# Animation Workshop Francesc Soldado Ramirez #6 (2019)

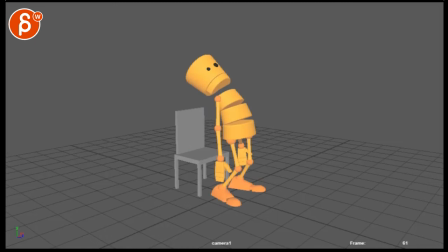All right, let's play this here. It's fairly short. And that's it. Now, you have sent me some notes here. So the animation is still linear. Nothing's blind out.
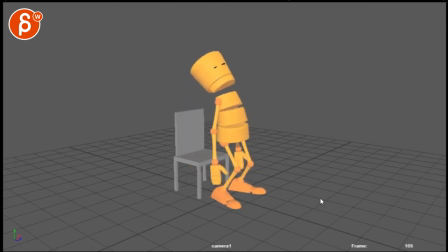You're saying that, you know, the legs, the arms are still moving at the end, and you're going to probably add a second chunk.
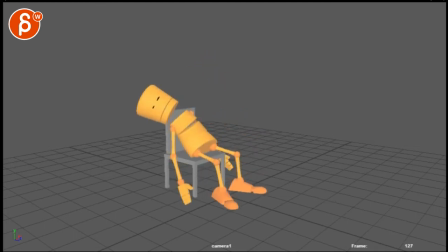I was going to say, yes, it needs a beat.
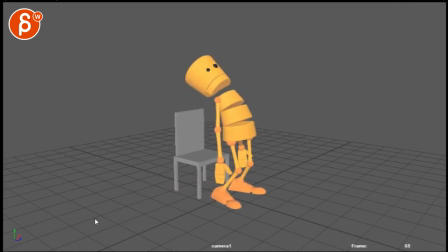you know like another at least a second yeah i would say another second at least just to feel it comes to an end
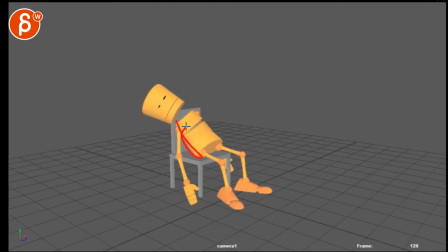where just the character can settle so in the body here and in the head it might you know now you want to play a bit of a role this way that can kind of overturn come back a bit you know these guys can swing to an end there might even be a bit of a
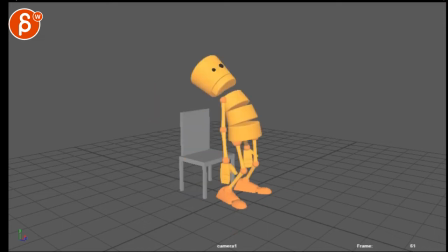oh my legs out it's being relaxed it depends on what you want to add but for sure it needs another beat but let me see you have also a couple questions let me just check those out and the first question is about your arms so you had some problems with the arms popping
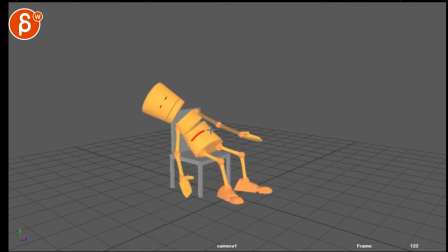and cleaning them up a lot as you were focusing on this section of the animation there
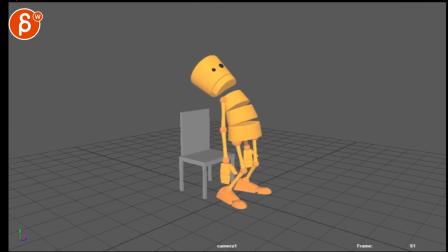i'm wondering if that's normal and it's really kind of depends if it's a you know in fk mode depending on the rig if you move any of this it's going to influence your arm you can you change that to ik but then the tricky thing is that when the body moves and you
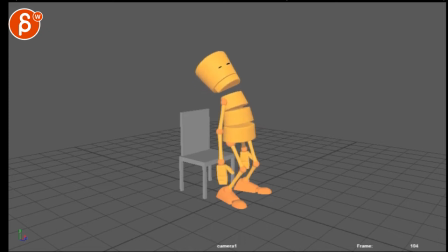don't you're not careful let's go to where the body moves here so when the body moves goes down here that arm could still be here and start to overextend that ik arm so there's pros and cons about Now, you know, IKFK, which will be a future FNA, because it is a pain.
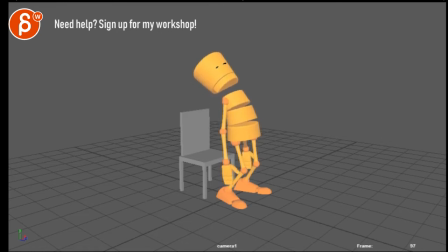Now, you're asking, is it better to hide the arms? You can, you can absolutely, and I do this sometimes too, where I hide certain sections, but it's concentrated on something to really polish that or give it, you know, like a good pass.
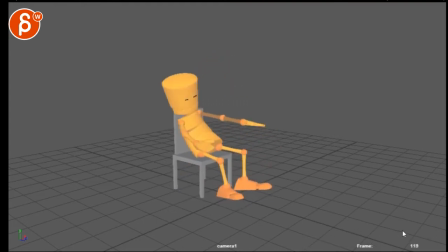I think in your case, it might be okay to do that. The only thing I'd be careful in general, when you hide arms, is that, let's pretend it's a big plop back and that arm would go from whatever here it's a long arm to swinging all the way over here now imagine it does this big swing if that arm is you know on the
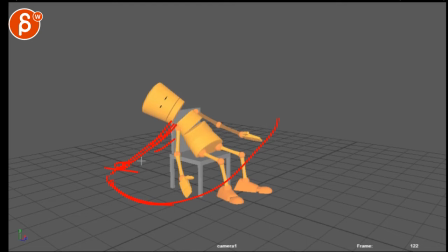heavier side is beefier arms i'm talking generally then at this point that swing out here would pull the shoulder back this way as well and because of that pull here it's going to rotate that chest around because it's pulling from here right this pulls this way it's going to take that chest and
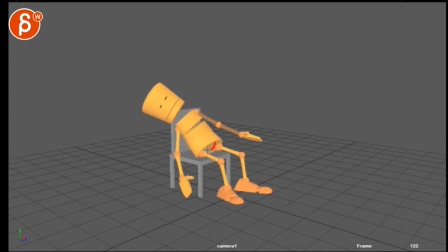rotate with a little bit of movement in that chest it's going to influence the hips because of the hips it's going to move the the knees a bit and maybe a tiny bit the feet so what I'm saying is that if you hide arms and just concentrate on this it might be fantastic
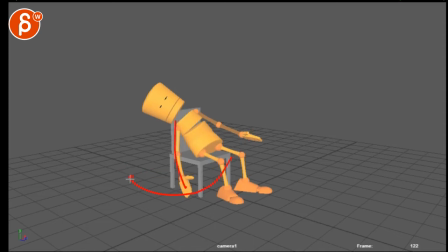and then you just move the arm but then it's going to feel like that arm swing has zero influence on the rest of the body I think it's okay as a first rough pass you do this to get the proper root weight and all the you know the impact and the and just
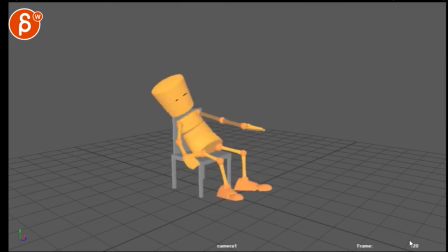the weight of it and then you do the arms but then as a next pass make sure that well whatever arm movement you have that it's going to go
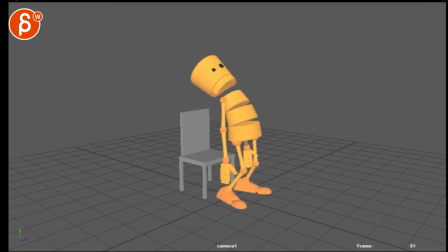back and influence the rest so there's always going to be a bit of a back and forth so that's about your question one and then your second question is because you do have uh facial possibilities here you're asking me if I am
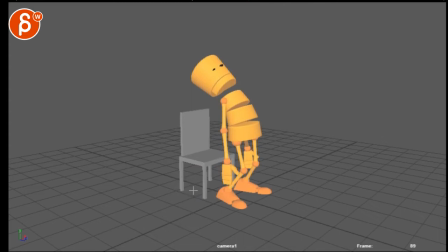if you block the face at the same time you work the body or you wait to complete the body and then you focus on the face it really depends like the classic things that do the body first and then the face because the body should read and that's just the icing on the cake um for me that's yes and
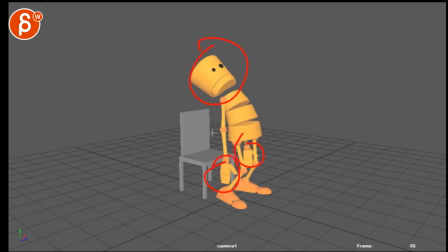no I usually do very rough hand poses and very rough uh facial poses mainly because
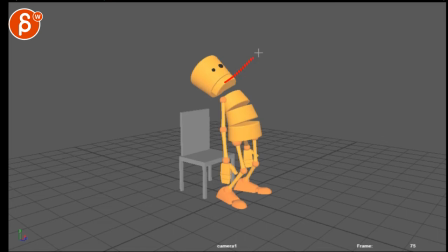a couple of things to this like sometimes people ask um for a face cam where the camera's attached to go pro and you're going to see the face and they're critiquing things like that we just want to see the face you know straight to camera i'm not a massive fan about this because
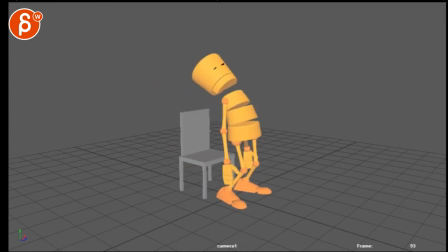not that this shot shows it but let's pretend he would sit down and roll over this way we just see kind of the camera is you know technically behind the character right so the camera is looking this way in this but as he sits down he rolls over and he turns the head
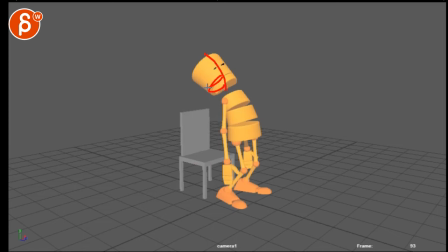away we might only see up to here so I'm going to concentrate on this shape the most but then you get notes sometimes on this side as well which is not really useful unless there's a big anatomical reason of a jaw that would then move something behind the character of hair or I
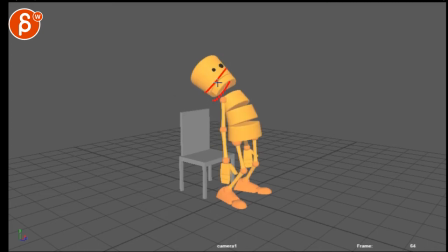don't know what it is but usually I want to block things out very roughly at the beginning again that's just me it's usually people do that at the end But I like to do it at the beginning very roughly because once I see something like that, I can see that whatever I blocked that roughly, the speed of this is going to tell me, hmm,
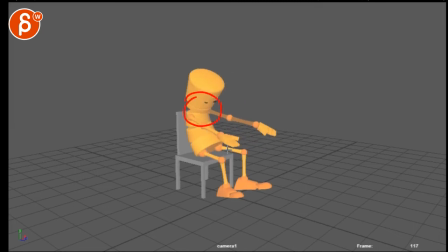do I need to push this later on so you can read well or what I did is already enough.
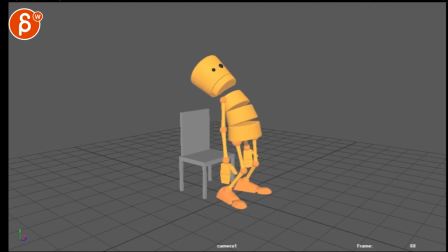But of course, you can do this at the end. I like to do those at the beginning because when the body is not moving at all, I can just concentrate on the face. I can rotate the camera around. it's just i can see everything without this you know without this moving because then you might have
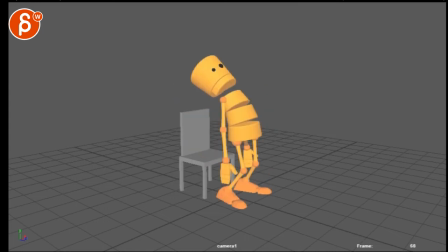to attach a camera to the head and so on and so on to me it's a bit cleaner but then again every now then i just want to really concentrate on the main body animation especially something like this because it's a full body wide shot the body language has to really work and
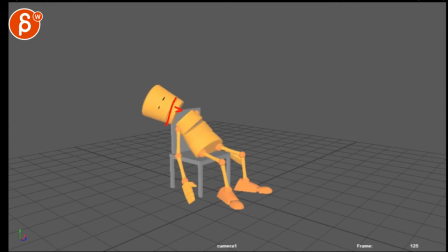then at the end well let me just block out some some rough stuff again it just kind of depends on the workflow but I tend nowadays to do a very
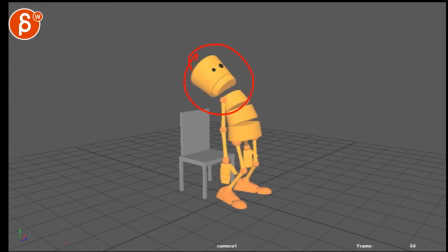rough blocking pass first, but nothing is moving in the scene. And then that way I already have some rough stuff in there, especially if someone goes from, you know, something very angry to potentially very happy. And that's what angry, happy. And I want to see that change.
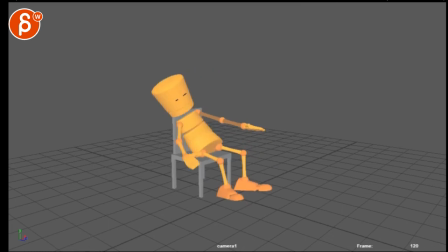How much does that change reads on top of body animation? Just kind of me. You can do this however you want.
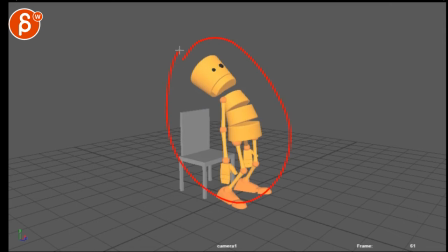Again, the classic thing is body first, And then a face at the end. Now, that being said, I wonder if at the beginning, we are almost a bit too far back.
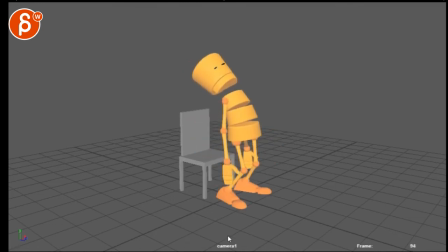I wonder if you want to start with a bit of a shoulder droop here into this. And you can. There's something about where I would probably move that root just a bit further back. And that way you have also a nicer silhouette with your back arm.
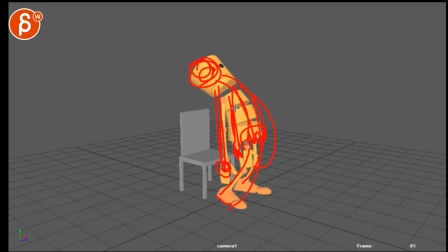So both arms could be behind the pelvis there. this might be really stretching it but you might as well push it because right now this is a bit of a bummer that the hand is right there and it kind of clogs up the silhouette there so or you start with potentially a fully
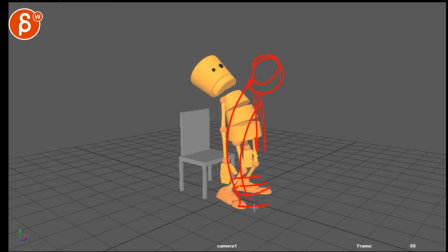profile with the body actually like this and hands are like that um so you have a reverse c-curve just kind of big sigh going backwards leading into this that's kind of up to you i think for this if you want to stick with that i would probably move the pelvis a bit
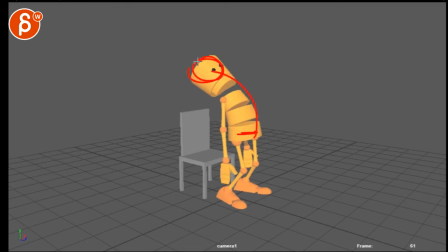more this way and the whole route push that a bit more and then you can even stretch out the legs a bit more so they're less bent and again it will give you a bit more room for both arms to fall behind the body but
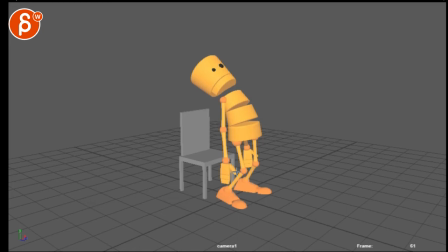again this might be pushed much but i don't to me it would help Also, by straightening this leg, you will avoid the tangent there. I'm a picky about that stuff here where you got that right where the shin is. The tibia, isn't it? In terms of the weight, it's cool.
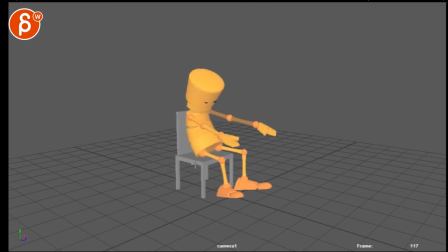Be careful moving the chair because once you move the chair, I want to see this move back with the chair. So now you have a sliding chair where the root is not really involved.